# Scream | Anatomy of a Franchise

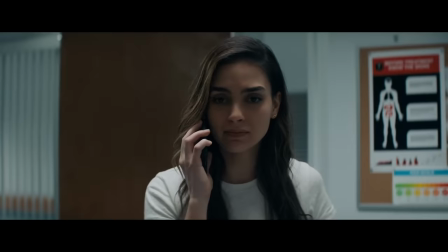5917s
This movie was obviously a massive success. Not only at the box office, but also in that it reignited Scream merchandise.
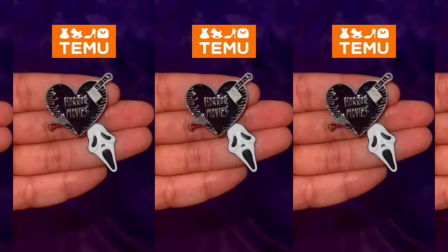5925s
I don't have a figure, but the amount of things that have been sold that have Ghostface on them has to be astronomical.
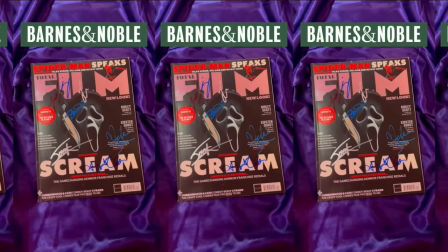5932s
They have probably made more money on that stuff than they have on the actual movies.
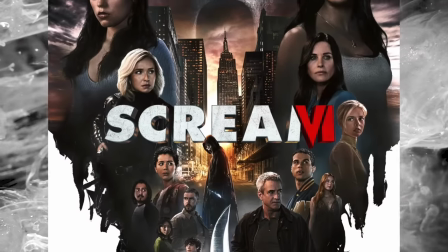5936s
And I guess we're doing the 80s again, because a sequel was ordered from the same team with a 1-year turnaround time,
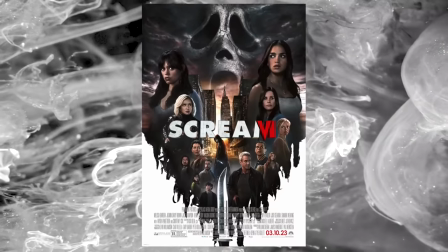5943s
as we received Scream 6 in March of this year.
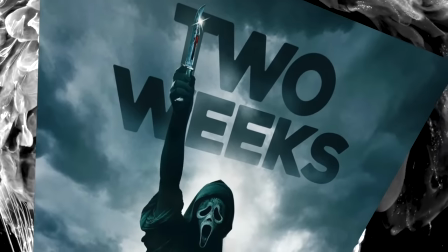5946s
This is the movie that proudly proclaimed extensively in all of the marketing that we are not in Woodsboro anymore,
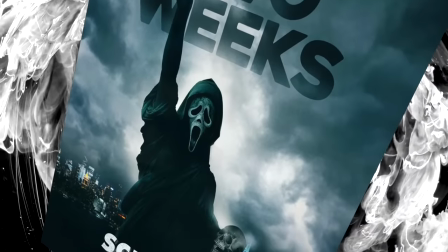5953s
despite the fact that most of the films don't even take place in Woodsboro to begin with,
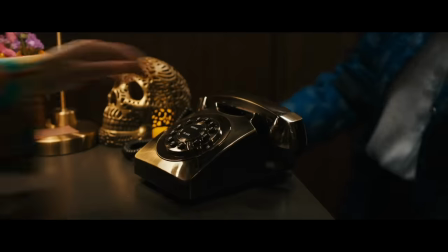5957s
and that this is now a New York movie. And let me tell you one thing, this is not a New York movie.
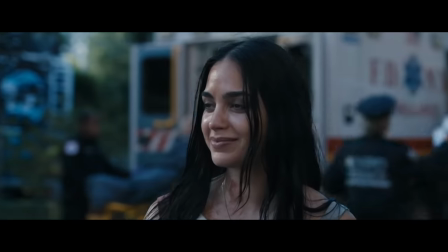5963s
Everything outside of the subway scene could have taken place in a small town or anywhere.
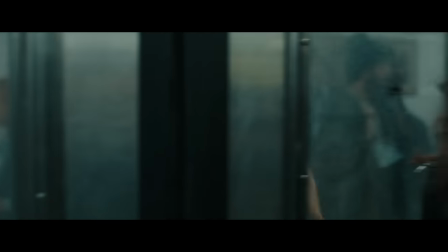5968s
And even that one really didn't specifically have to be in New York.
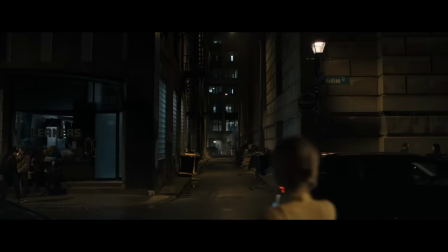5973s
It is so bizarre to me to have your opening kill take place in an alleyway in a city that is famous for having almost zero alleyways.
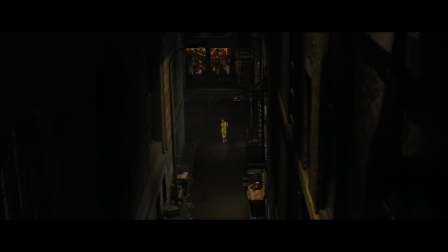5981s
There are so few alleys in New York that almost every alley scene in film history in the city was filmed in the same one.
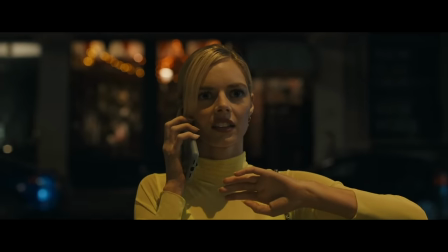5989s
It's not that there aren't any, but there are so few that it is such a prominent feel to that city,
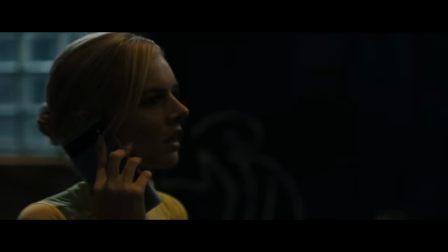5994s
that opening your New York horror movie this way does not bode well for the accuracy of tone to the chosen setting for the rest of the picture.
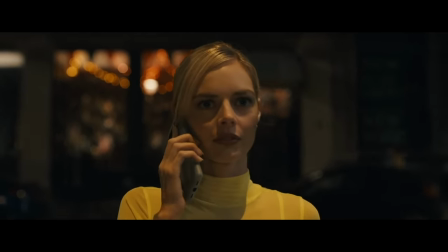6002s
Plus, what professional woman would walk down an alleyway at night to begin with,
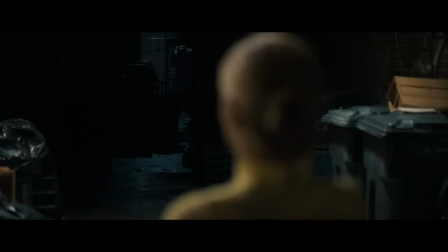6006s
to meet a man that she has only ever spoken to on the phone and has never met before, who was also late to their date?
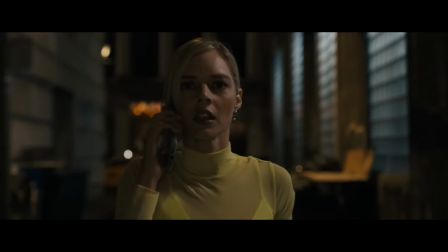6012s
The sequence doesn't work on multiple levels.
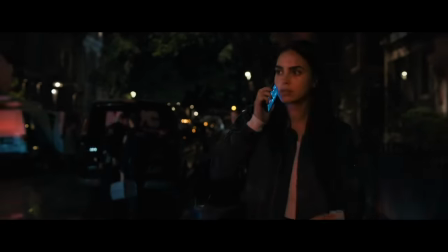6016s
This signals from the very beginning that the very thing that the film was marketed on was a false promise.
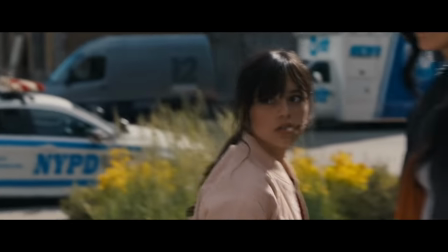6021s
And this movie was heavily marketed on its New York setting.
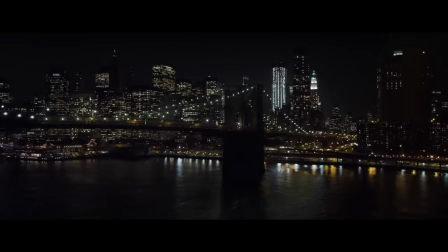6025s
But the thing is that they didn't even put up the money to have this be filmed in New York, and ended up being shot entirely in Canada,
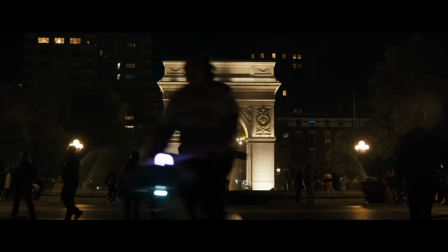6032s
with a few drone stock shots mixed in with a couple more CGI backdrops to try and sell the illusion. Which just leaves the film to having a very, unfortunately, strange feel that is very pervasive across the entire runtime.
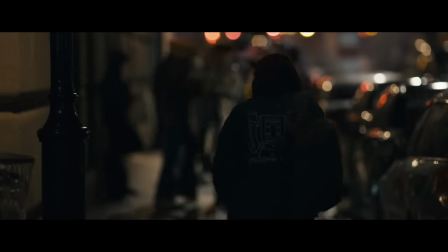6047s
It is also why pretty much every outdoor scene is shot with such a shallow depth of field,
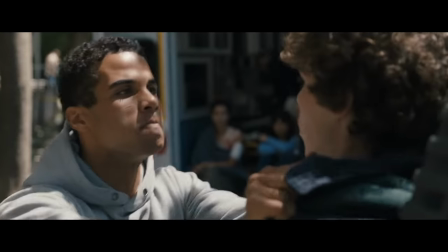6052s
to where only the character that we're supposed to be looking at is in focus, because they're trying to hide the fact that none of this feels like that city.
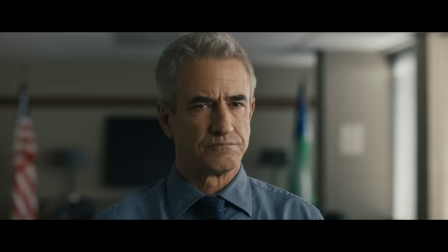6060s
They do other silly things as well to try and sell the location falsely.
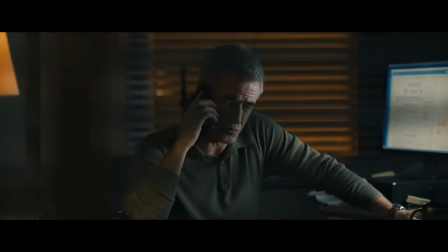6065s
Like having the main detective, who has supposedly grown up here his entire life, have a little Statue of Liberty in his office like he's a tourist.
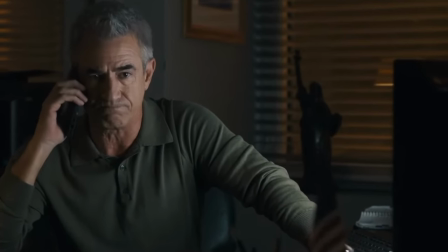6072s
Which is just something that would almost certainly just never happen.
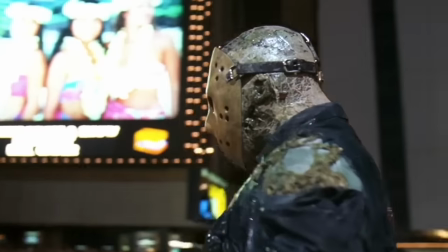6076s
At least Jason Takes Manhattan had the decency to do a couple of days actually in New York, so that we could see Jason in Times Square.
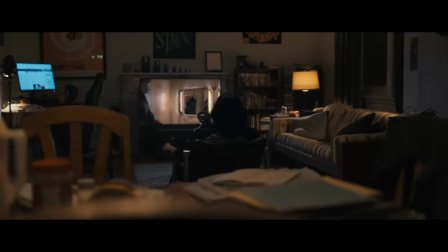6084s
But nothing in this film comes even close to that. And like, they even include a shot from that movie in this one as someone is watching it on television.
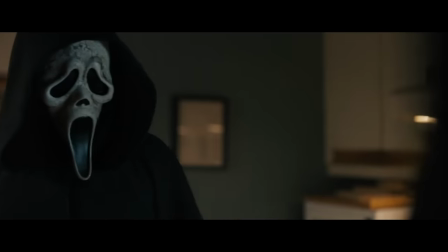6093s
And of all the movies to want to remind your audience of, that is a very strange one to pick,
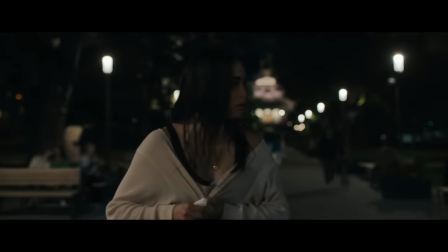6099s
especially if you were to risk falling in the same holes that that one did.
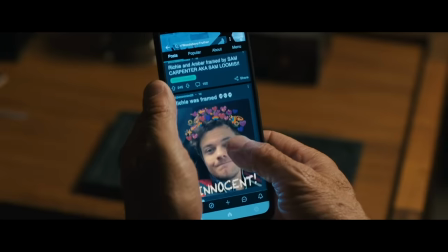6102s
A big issue of these sequels is that they use their meta-commentary as a shield from criticism, and by this point it just doesn't work anymore.
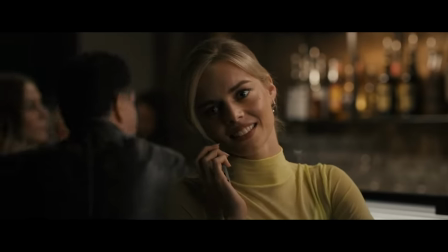6111s
This opening, however, does have some great ideas that it's playing with, that it unfortunately has no interest in following through with.
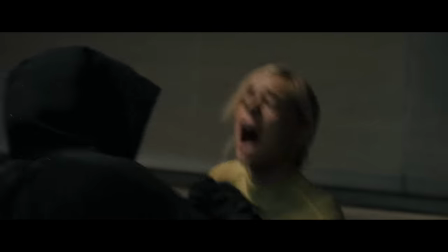6118s
The first is that our opening kill is on a character that we've never met before, played by horror icon Samara Weaving,
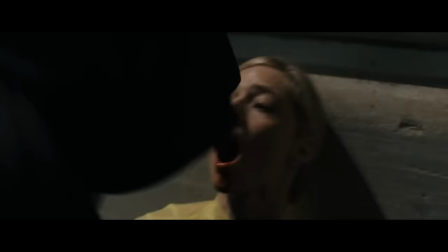6124s
who fulfills a similar bait-and-switch role to this movie that Drew Barrymore did back in the original.
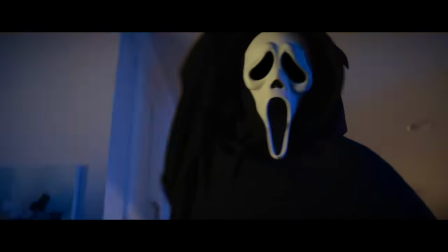6130s
But what I love here is that normally, as soon as the kill was over, we would cut to the logo of the film.
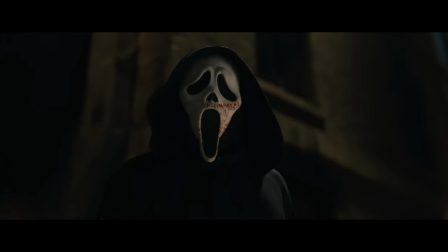6135s
But instead, the camera just sits on him as he breathes heavily, physically recovering from this exertion.
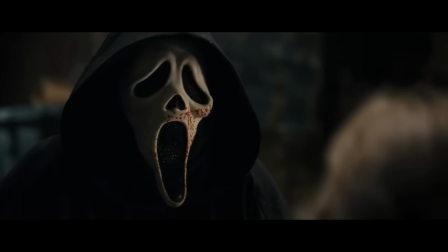6142s
It's a weirdly human moment that we don't get to typically see in these films. And then he even takes his mask off, and we're allowed to see his face.
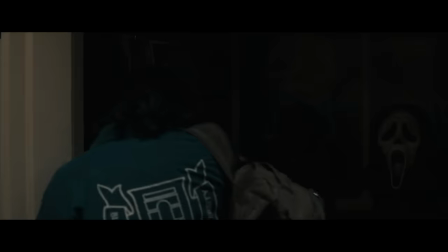6150s
We learn he is friends with a character that we already know. We see that he has a shrine in his home dedicated to the Stab films.